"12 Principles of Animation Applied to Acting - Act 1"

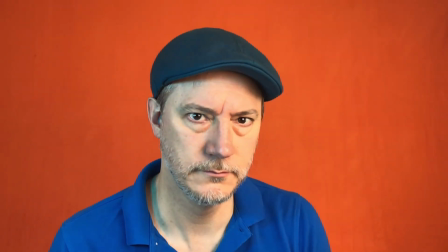[4:09]
But to add more animation to the expression, try squashing your face just a little bit before the expression,
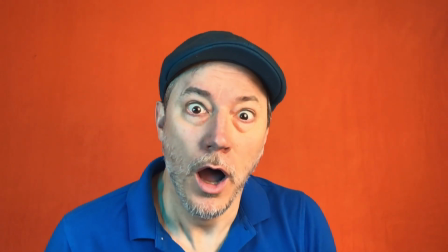[4:16]
and then stretching beyond the expression, and then relaxing into the expression. You'll notice that there are a lot of comedic actors with squashy and stretchy faces.
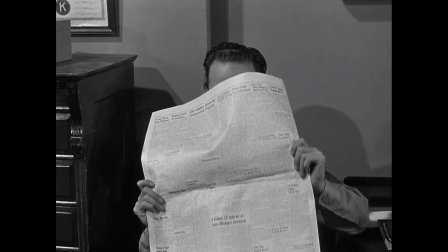[4:26]
Don Knotts is a good example.
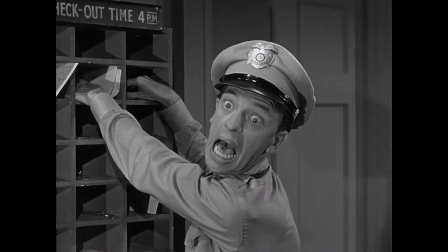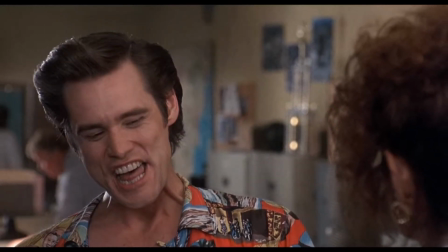[4:34]
And so is Jim Carrey. I'm sure you already knew that.
That's what turns me on about you. your attention to detail.
Squash and stretch also helps you when you're dancing or doing broad movements. If you can think of each jump as squashing a little bit lower and stretching up a little bit higher then it'll add that much more power to the movement. Now when you're dancing it always takes extra energy to pull off squashing and stretching so make sure you're warmed up.
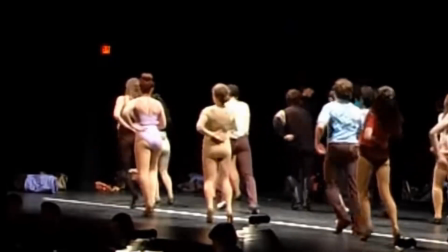[4:59]
So take a look at these two examples of the opening choreography to a chorus line. Now the first video is from a very competent high school production.
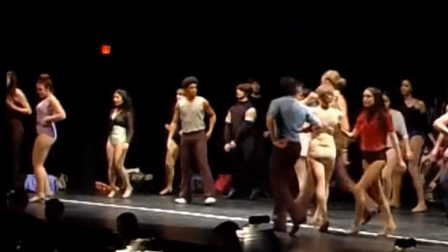[5:05]
They They perform the choreography well, but with very little squash and stretch.
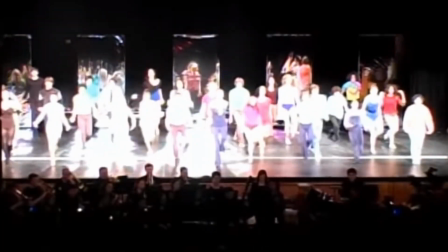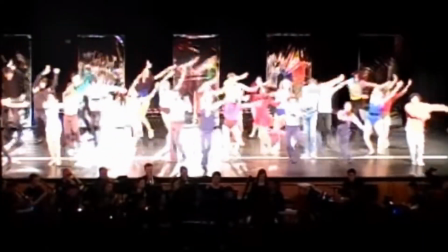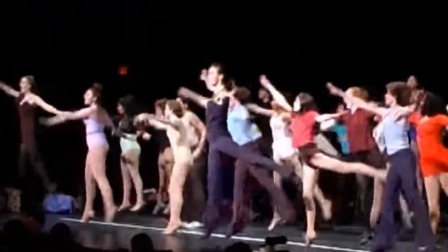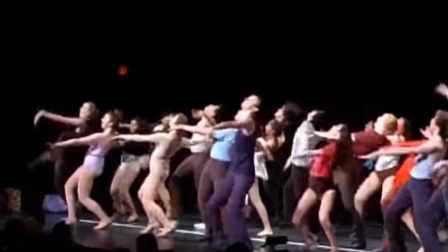And the second video is from the Broadway cast of the Tony Awards.
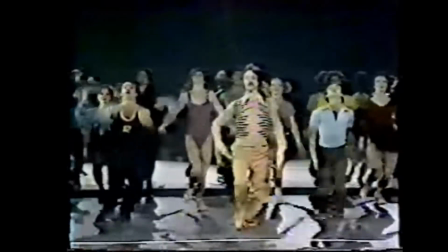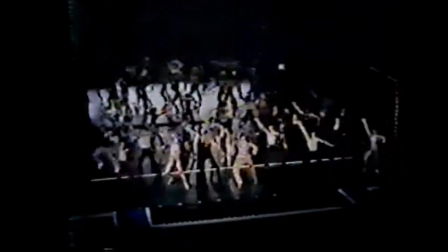[5:39]
Now notice their choreography includes a little bit extra squash and a lot of extra stretch.
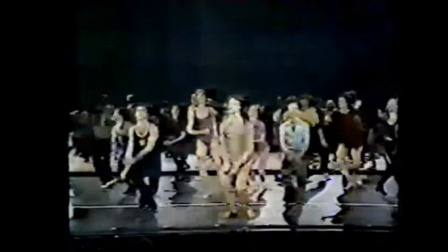[5:45]
Their dancing looks much more animated, especially when watching from the back row of the theater.
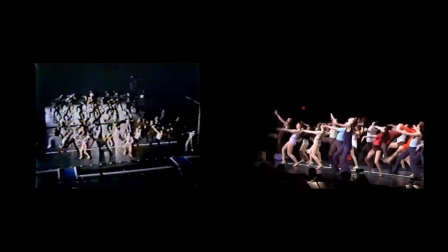[5:50]
Now, I ain't dissing on those high school kids. They pulled off the original choreography from A Chorus Line brilliantly. By incorporating squash and stretch into your facial expressions and movements, you will appear more animated, more energetic, and more flexible to an audience. Principle number two, anticipation. Anticipation helps communicate actions to an audience by preparing them for the action.
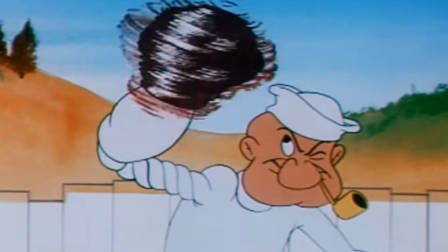[6:14]
In animation, we see this when a character pulls back his arm before punching. or they wind their body up right before running.
Tags that stage right.
The more you can indicate to an audience what the character is about to do, the more the audience will notice the action and the more effective the action will be.
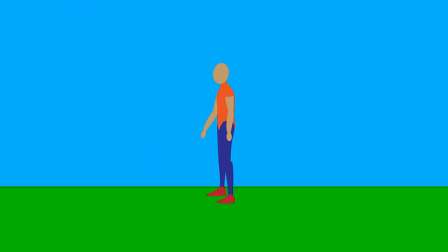[6:30]
When a character is about to jump in an animation, before leaping off the ground, the character must first squat down. Jumping without the squat feels unrealistic. When acting, you can use this principle to make your movements clear to an audience by directing your attention toward the action before taking the action.
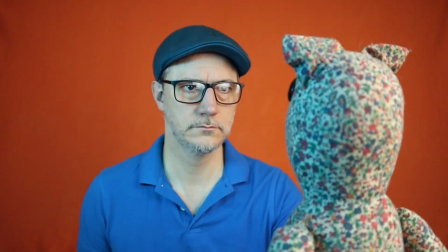[6:50]
For instance, you might need to slap someone on stage. Now, if you suddenly reach up and slap them, the audience might miss the action.
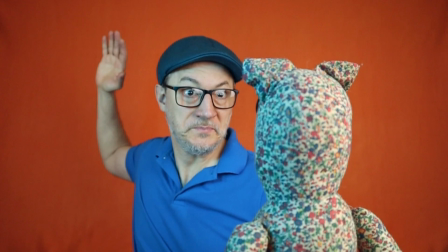[6:57]
But if you raise your hand up behind your head prior to taking the swing, you give the audience the anticipation that the slap is about to happen. Now, it may not be something you would do in real life, because in real life you would not want to give the other person any indication that you're about to slap them. But, in order to convey the story to the audience, you may need to add anticipatory movements. So another example, pretend you're going to steal an item off of a table and put it in your pocket.
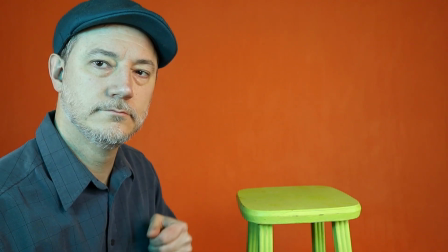[7:22]
Now in real life you would do this as subtly as possible, but in theater you need to make sure the audience sees it.
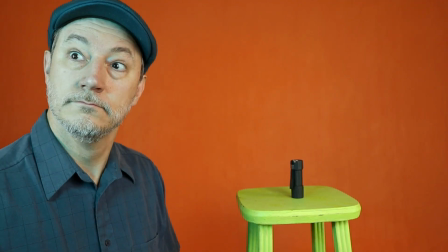[7:28]
So first you might turn your head and notice the object. You might make an expression of interest and then turn away from the object.
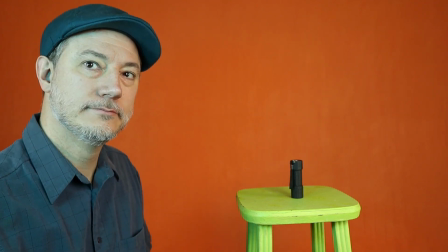[7:35]
You might attempt to reach for the object and then give up.
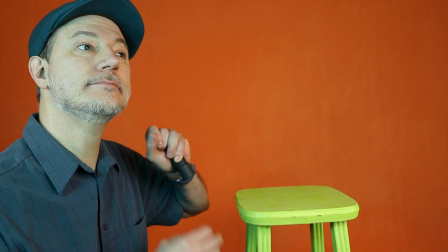[7:40]
and finally you might visibly raise your hand and then take the object and make sure we see you put it in your pocket. Adding anticipation adds clarity to your movement. Principle number three, staging.
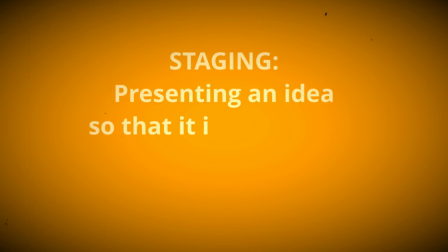[7:53]
Staging is all about presenting an idea so that it is completely and unmistakably clear to an audience.
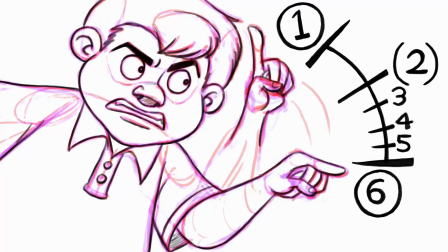[8:00]
It involves blocking, timing, lighting,
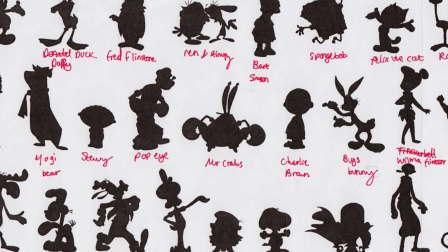[8:05]
camera framing, and setting, as well as choices in your character traits and actions.